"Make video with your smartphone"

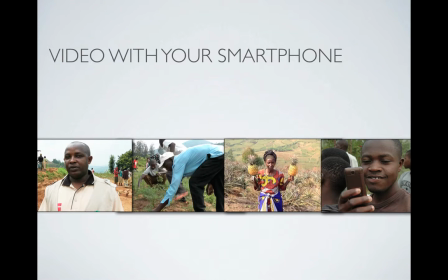[0:01]
With your smartphone in your pocket, you have an excellent video recorder for making video interviews or video sequences of things going on around you. In this video, I'll give you some tips and tricks on how you can use your smartphone for making video clips.
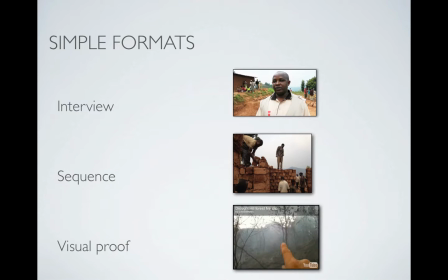[0:18]
First of all, it's a good idea to keep it simple. So stick to the simple formats. Either you could make a video interview, or you could make a small sequence, a video sequence of things going on around you, or you could make what we call visual proof. As you can see in the lower example, the man who made this video is actually using his finger to help us see what he wants us to see. And that's a kind of new way to tell stories. You never see this on television, but it could be very effective when you show it like video on the web. So stick to the simple formats. I'll concentrate on the video interview.
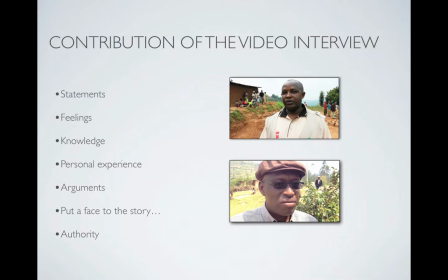[1:01]
First of all, you have to be aware how this video interview could contribute to your story. So think about, what should this interview do for your users? Should it show some feelings? Should it show knowledge or personal experience?
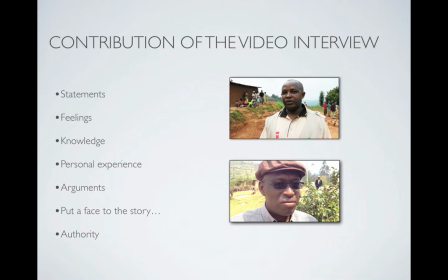[1:20]
There are many different ways of using a video interview, but it's only important that you know how you want to use your video interview. So be aware of that. Is it statements, is it feelings, or is it perhaps personal experience you want to communicate?
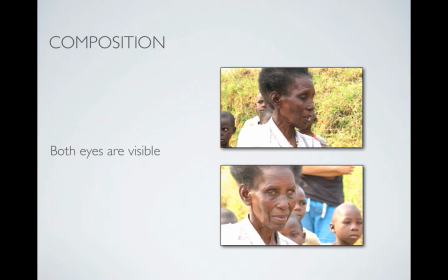[1:37]
When you have chosen the way you want to make your interview and how it should contribute, it's important to frame it right. So be aware of the composition. First of all, it's important that both eyes are visible. As you can see in the upper example, you can only see one of the woman's eyes,
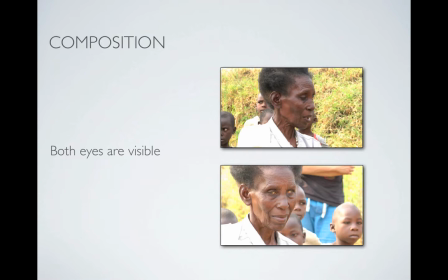[1:57]
and it seems as if she is kind of distant to what is going on. In the lower example, you could see both her eyes, and she's much more close to the user who's looking at her, even if she is blind. So it's important that both eyes are visible in your video interview.
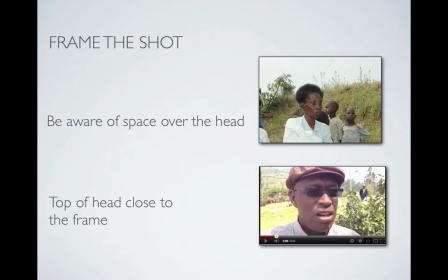[2:17]
Then you should frame the shot. You should be aware of space over the head. If there's too much space over the head, the composition is not too good. But there is also another problem, and that's the sound. You can be almost sure that if there's too much space over the head, you are too far away from the interviewee.
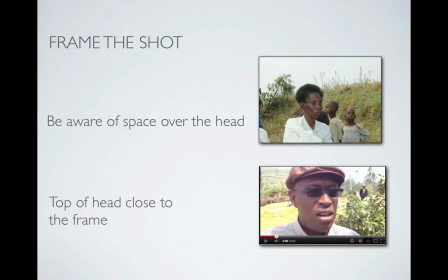[2:37]
If the top of the head of your interview is close to the frame, you can be sure that you almost is close enough to him, and then you'll get a good sound. It might sound crazy, but the sound is almost the most important thing about the video interview. With no sound or with bad sound, you don't have a video interview. So pay attention to the background noise. Are there machines or cars or air conditioning in the background? They can totally ruin your video interview. Sometimes interview in the settings is impossible because of background noise. You have to move your interview person to another place to be sure that there's not too much noise to destroy your video interview. And then you have to stand close to the interviewee to be sure that the sound from the interviewee is recorded and not the background noise.
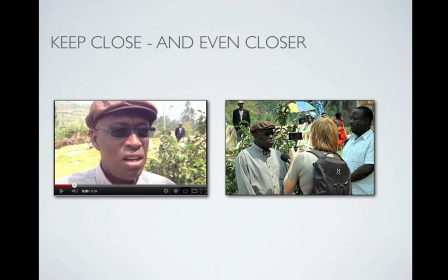[3:32]
When you stand close to your interviewee, you could say to yourself, I could stand a little closer. It's a good idea just to take a little step closer. Then you can be sure that you are close enough. Then it's a good idea to keep the eye contact. In the convention of television, you said that people should not look directly into the camera. But that's not a problem any longer. We as users, we like to have eye contact with the persons who are interviewed. But sometimes the interviewees, they're not feeling comfort about looking directly into the camera.